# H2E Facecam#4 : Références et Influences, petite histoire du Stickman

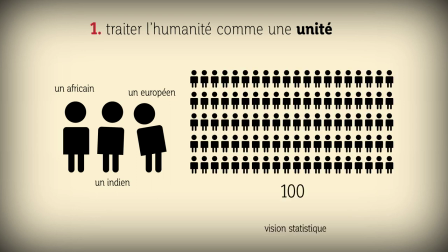[4:06]
L'avantage également de ce traitement graphique, c'est que je peux mettre sur une seule image énormément d'individus, et notamment pour donner des visions statistiques. Donc là, par exemple, je vous ai mis 100 individus, donc si je veux faire des pourcentages, c'est toujours beaucoup plus pratique. Et ça reste lisible.
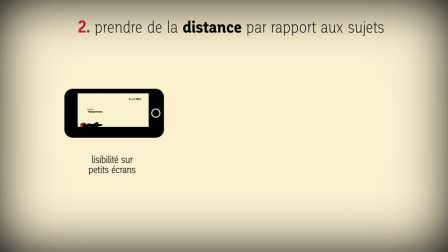[4:20]
Prendre de la distance par rapport au sujet, c'est assez simple. Déjà parce que la série a été conçue pour des supports modernes. Or, c'est vrai qu'on regarde très souvent maintenant nos séries d'animation sur des écrans qui sont tout petits. Et donc, utiliser des petits pictogrammes, ça permettait justement de rendre l'animation plus lisible.
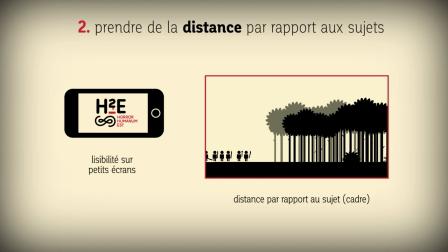[4:39]
Ensuite, cette notion de distance, elle est importante, puisque je ne voulais pas qu'on soit à l'intérieur de l'action.
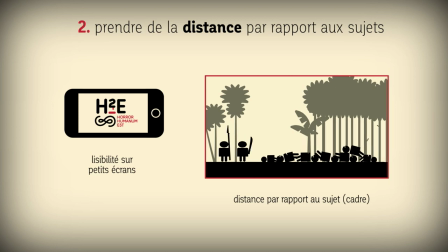[4:44]
Je ne voulais pas faire des champs contre champs, jouer sur la profondeur de champs, me mettre en vision subjective.
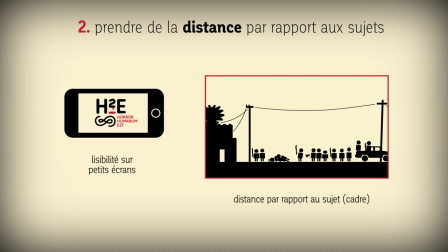[4:49]
Je voulais bien qu'en tant que spectateur, on soit détaché de la situation, pour avoir justement une vision un peu plus objective.
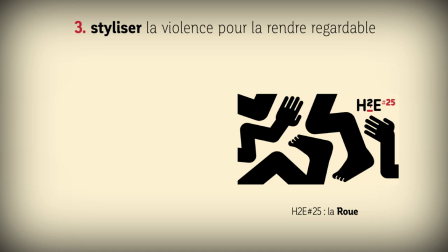[4:57]
Troisièmement, notamment si vous avez vu l'épisode 25 sur le supplice de la roue, un observateur avait décrit ce qu'il voyait. Il disait « Les os brisés traversent les chairs, les cheveux hérissés par la douleur distillent une sueur sanglante.
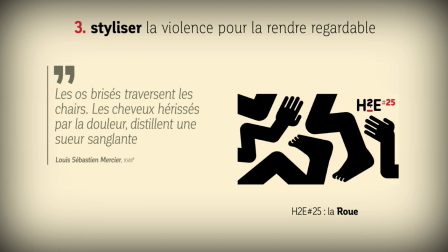[5:11]
» Si on devait représenter ça d'une manière réaliste, en 3D ou avec des dessins réalistes, je pense que ça tournerait rapidement à un spectacle d'horreur et qui sortirait, les spectateurs, de la description même du supplice.
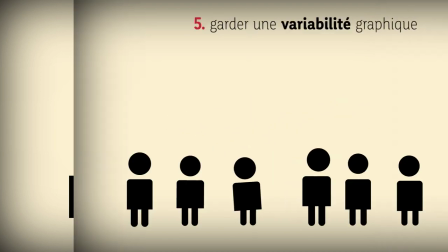[5:25]
Ensuite, simplifier l'animation, ça je pense que vous le comprenez aisément. Sur la variabilité graphique, ce que je trouve intéressant avec ces personnages extrêmement simples,
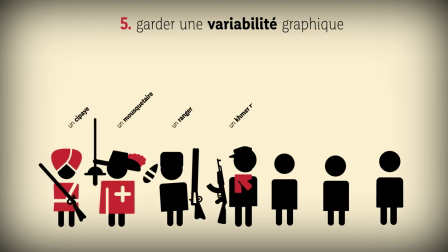[5:33]
c'est qu'il suffit de leur ajouter un ou deux accessoires pour que tout de suite ça nous transporte dans une autre époque.
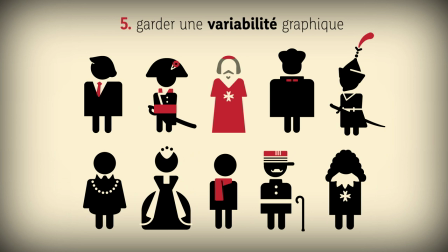[5:39]
Grâce à cette variabilité, je peux également, avec quelques accessoires ou signes distinctifs, faire de ces petits bonshommes anonymes des personnages célèbres.
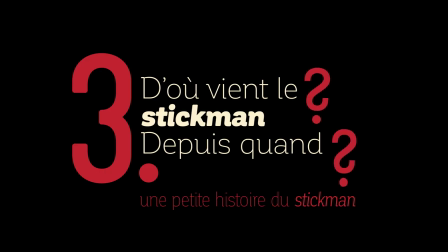[5:48]
Alors, quand apparaissent les Stickmen dans l'histoire de l'art ? Et bien, très tôt figurez-vous.
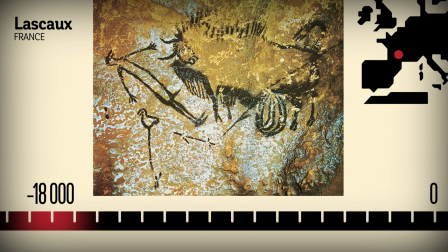[5:53]
Même au tout début, puisque, comme le dit le titre de cette intervention, on en trouve un célèbre sur les parois de la grotte de Lascaux. Cette représentation qu'on appelle souvent homme-oiseau ou Birdman à cause de sa tête, qui semble avoir un bec, est à peu près la seule dans la grotte.
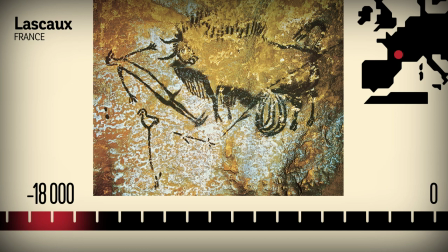[6:08]
Et en plus, elle n'est pas placée dans un endroit très visible. L'erreur serait probablement de se dire que dessiner des humanoïdes était trop compliqué et que les hommes de cette époque n'avaient pas une pratique du dessin assez sophistiquée pour représenter des humains. Il suffit de regarder les autres dessins de la grotte ou même d'aller dans des grottes plus anciennes.
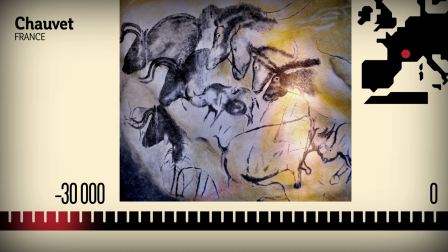[6:26]
Si on va voir dans la grotte Chauvet, donc une grotte encore plus ancienne, la qualité de représentation est absolument incroyable. Alors pourquoi donc n'y a-t-il pas plus de représentation humaine dans l'art pariétal préhistorique ? On sait pas. On peut imaginer qu'il y avait un interdit de représentations superstitieux ou religieux,
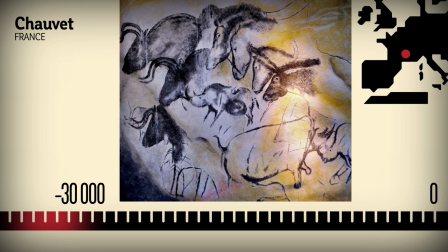[6:44]
ou que les représentations humaines étaient faites sur des matériaux ou sur des supports qui n'ont pas traversé le temps. Ce qui est possible aussi. A priori, on ne saura jamais.
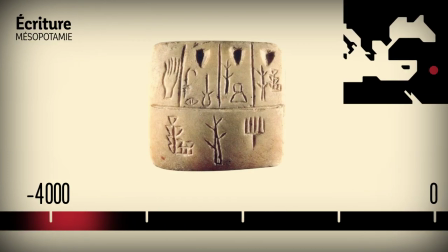[6:52]
Mais pour voir vraiment les stickmen apparaître, il faut attendre les prémices de l'écriture en Mésopotamie vers 4000 avant notre ère, avec des signes gravés qui stylisent des éléments figuratifs, des arbres, des mains, des personnages, et qui avaient surtout une valeur de communication, notamment liée au commerce ou à des recensements.
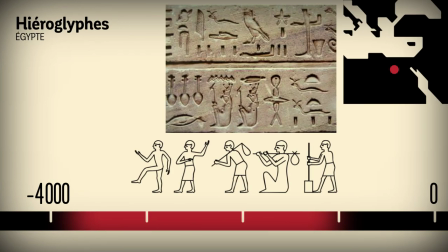[7:11]
On pourrait ensuite considérer d'une certaine manière que l'écriture hiéroglyphique est une forme d'âge d'or du Stigman, puisque pendant près de 3000 ans sur les bords d'une île, on va inscrire des textes avec des petits bonshommes, qui correspondent d'une certaine manière à la définition qu'on a donnée au début. Par ailleurs, dans d'autres régions du monde, à des époques proches,
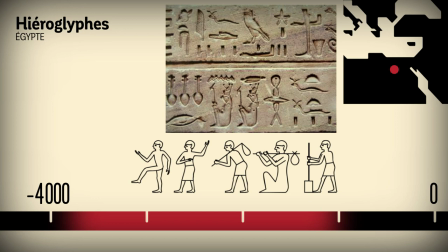[7:30]
on voit aussi d'autres représentations gravées de figures humaines, comme par exemple dans la Vallée des Merveilles, à la frontière italienne en France,
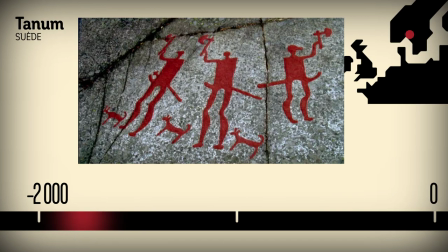[7:37]
ou dans les pierres suédoises de Tannum, qui seraient donc beaucoup plus récentes.
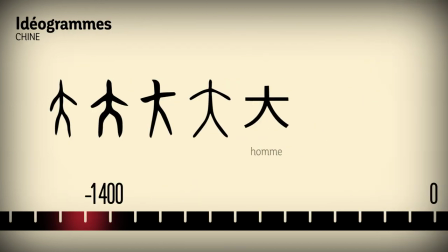[7:41]
Alors évidemment, si on progresse un petit peu, on va en Asie trouver rapidement les premiers systèmes d'écriture idéographique. Le signe qui signifie simplement homme peut être considéré comme un stickman, qui va être complété ensuite pour donner des significations différentes.
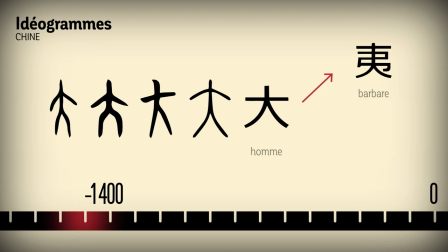[7:56]
Donc par exemple, ici, un barbare, c'est un homme avec un arc, ou un marchand, c'est un homme avec une charge.
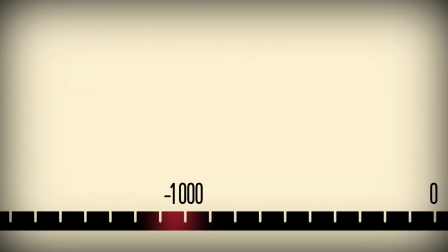[8:01]
Dans les pays méditerranéens, l'évolution de l'écriture va progressivement abandonner la représentation figurative pour une notation phonétique. Mais chaque phonème a encore un référent graphique éloigné.